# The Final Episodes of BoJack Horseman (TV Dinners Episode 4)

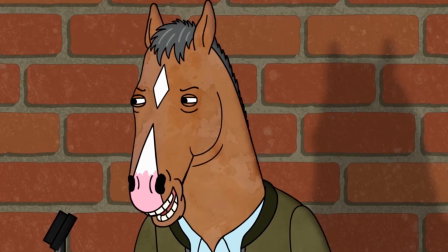(8:12)
A talented charmer and a stupid piece of shit. I can't even really blame the fans who think the point is that he's shitty and there's no save in him.
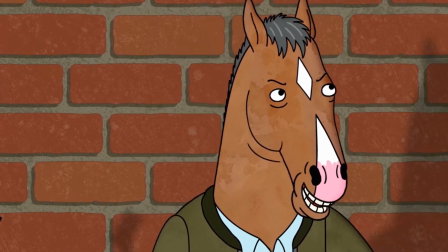(8:21)
I think the show is a little more optimistic than that,
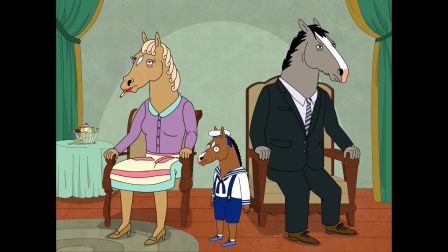(8:24)
but it is certainly not suggesting that because of the circumstances of his upbringing, in, Bojack isn't in the wrong.
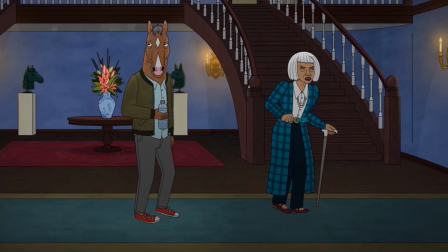(8:30)
At the end of the day, as awful as she is, Angela was entirely right.
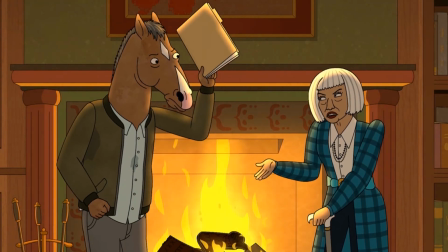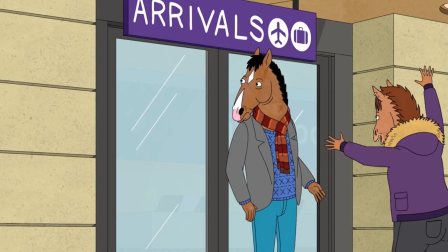(8:42)
Alright, let's talk about Hollyhock.
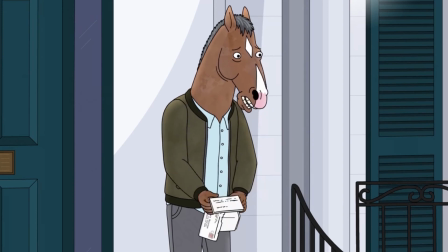(8:47)
This episode ends in a way that disappoints a lot of fans of the show, and I'm about to defend it, but I will give some credit to the criticism for one reason.
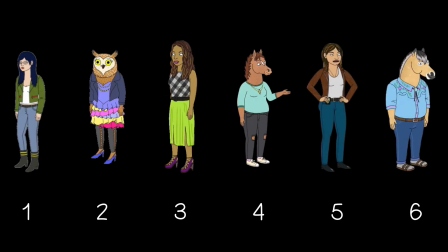(8:55)
Every season, there's a character that comes into Bojack's life. Four out of six times, they leave his life due to who he is. Diane and Hollyhock are the only two that stuck around. So Hollyhock starts to feel like part of the cast.
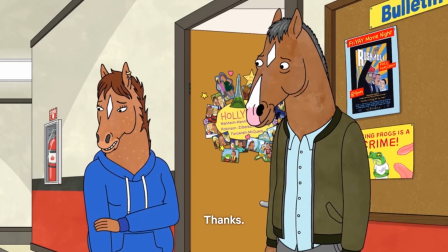(9:07)
Not as big as the main five, but still a main character, and there's no warning at all that her final scene is the last time we will see her.
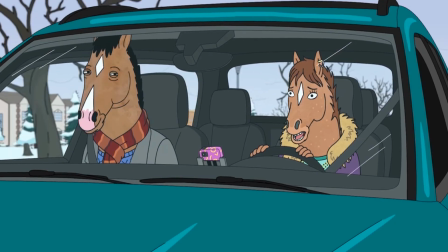(9:15)
She does not get closure like Diane does, and as a fan, that can be frustrating. I, however, disagree with this criticism.
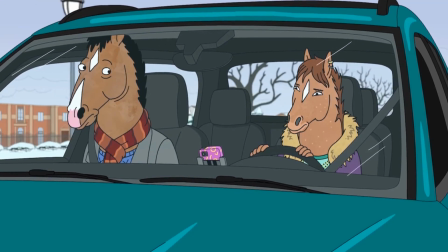(9:21)
I just don't think it's unreasonable to criticize.
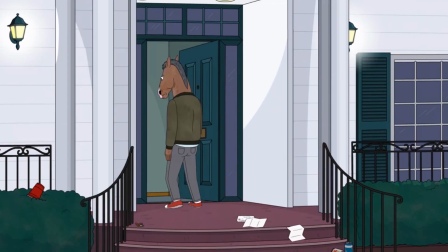(9:25)
I'm not the first person to state this, but she is removed from the audience as she is removed from Bojack's life.
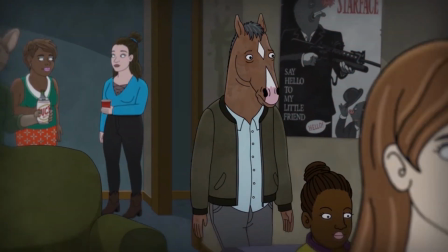(9:31)
This is a devastating consequence of his actions. To really make us feel the weight of it, we can't ever see her again.
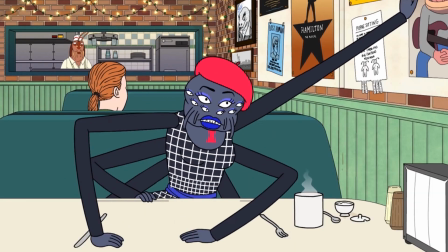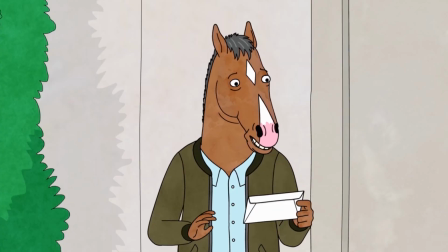(9:45)
What was in the letter was irrelevant, and the conclusion goes without saying. She wants nothing to do with him anymore.
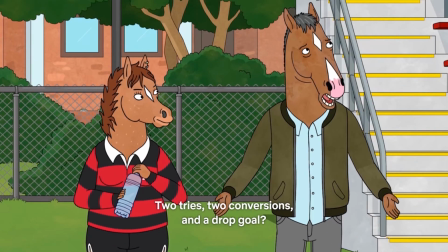(9:52)
Hollyhock is not a main character on the show, but a main part of Bojack's character that he has to say goodbye to.
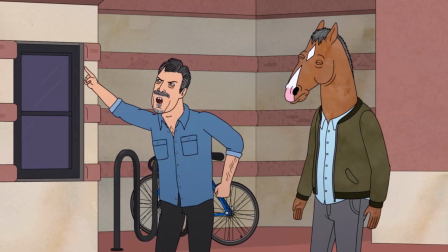(9:58)
Vance Wagner depends on his daughter for his happiness, and as a result they are both miserable with each other's company.
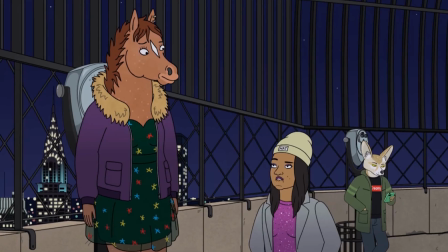(10:03)
Bojack depends on Hollyhock for his happiness, but she isn't going to fall into the same toxic cycle.
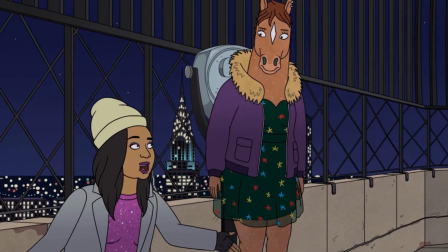(10:08)
She hasn't known Bojack that long and she can get out of it. It sucks, it hurts, but it makes sense.
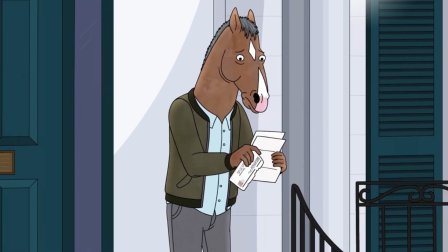(10:14)
Also, interpret the show however you want, but I don't think I've ever disagreed of a theory more than the suicide letter theory.
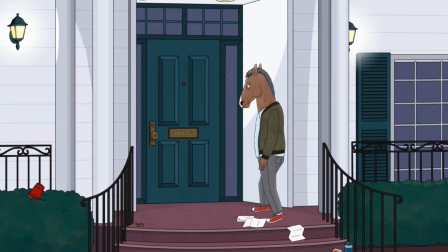(10:21)
Bojack doesn't just throw suicide around like that. This isn't 13 Reasons Why.
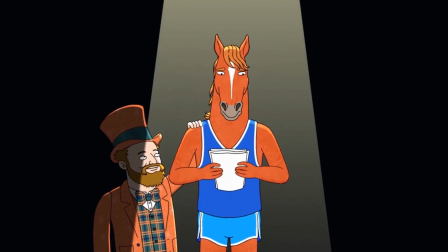(10:25)
How could the same show, no, the same season of a show, write a character like that and have the view from halfway down seen at the same time?
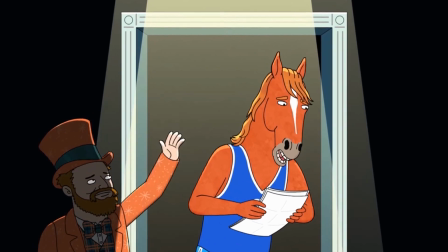(10:32)
Why on earth would she kill herself over Bojack's actions? She doesn't live for Bojack.
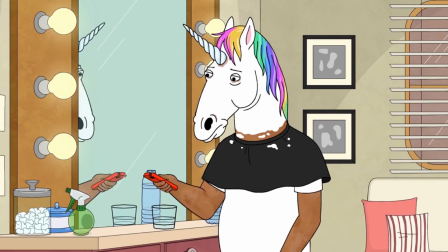(10:38)
Her connection to Bojack was good for Bojack. It was not good for her. Anyways, we're on the final three episodes now, and each of them kind of do their own thing.
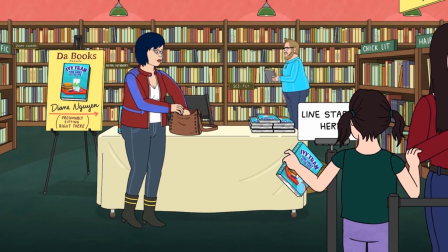(10:47)
Bojack is pushed to the side for the first one, as the focus mainly goes to the other four characters getting a proper conclusion.
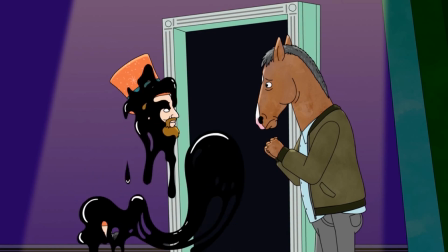(10:53)
The second to last episode is all about Bojack and the people who've died over the course of the show, and the final one is about his relationship with the other four main characters.
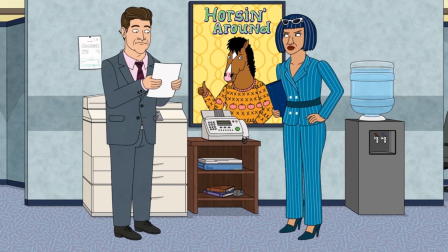(11:00)
So the third to last episode, Angela, offers us something that the finale doesn't. Closure.
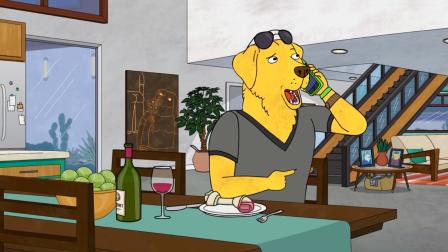(11:06)
Mr. Peanutbutter has learned to live on his own and not make his relationships more about himself.
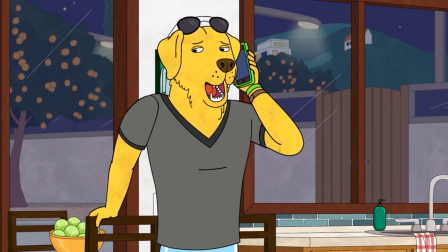(11:10)
He also has one last conversation with Diane and it really gives the two a lot of closure and really brings everything with them throughout the show full circle.
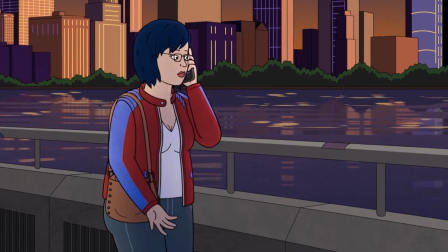(11:17)
Character arc complete. Diane has finally found a way to be happy and is now moving to Texas to be with her new boyfriend.
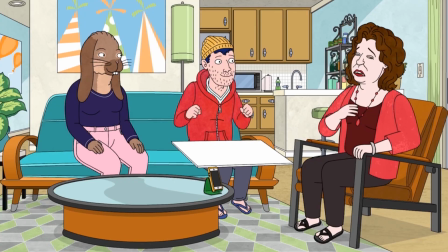(11:24)
Character arc complete. Todd is living on his own in a happy relationship, has a job that he enjoys and is good at, and finally made amends with his parents.
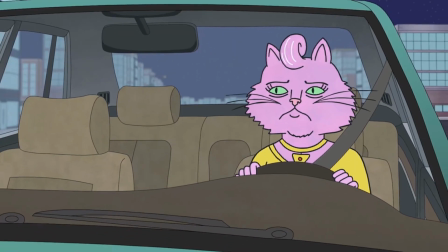(11:32)
Character arc complete. Princess Carolyn finally has a good balance between her personal life and her work life and found someone she is very compatible with.
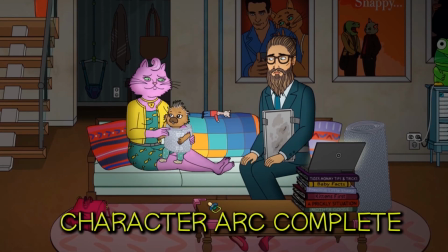(11:39)
With Jude and Ruthie, she finally has the family she always wanted. Character arc completed. And then, uh, Bojack relapses.
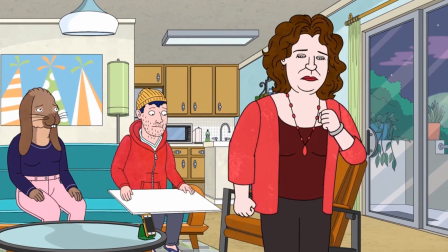(11:46)
The Margot Martindale story arc kind of pokes fun at the idea of everything coming to a nice and
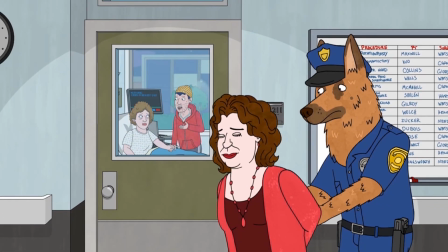(11:51)
well-organized conclusion where every bad thing that happened had meaning and she is completely off the hook.
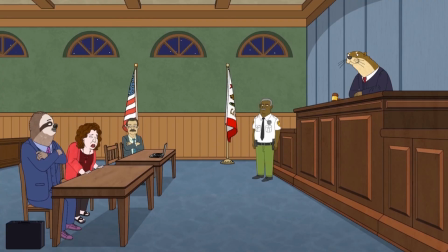(11:56)
She arguably did worse things than Bojack ever did, but her tone was very different from any of the other characters in the show,
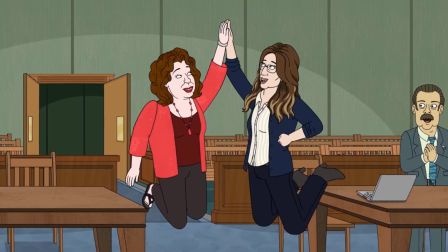(12:02)
so we don't mind her getting off scotch-free, whether it makes sense or not.
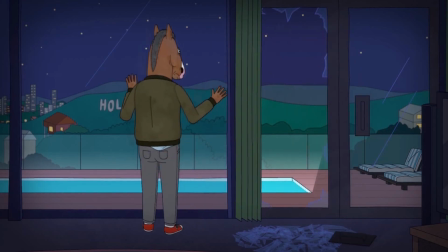(12:06)
This is the end in that Bojack wanted for himself, and this scene depicts how silly of an ending that would be for Bojack to just be off the hook.
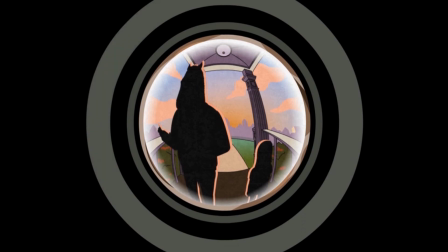(12:15)
The View from Halfway Down is one of the best episodes of the show, if not the best.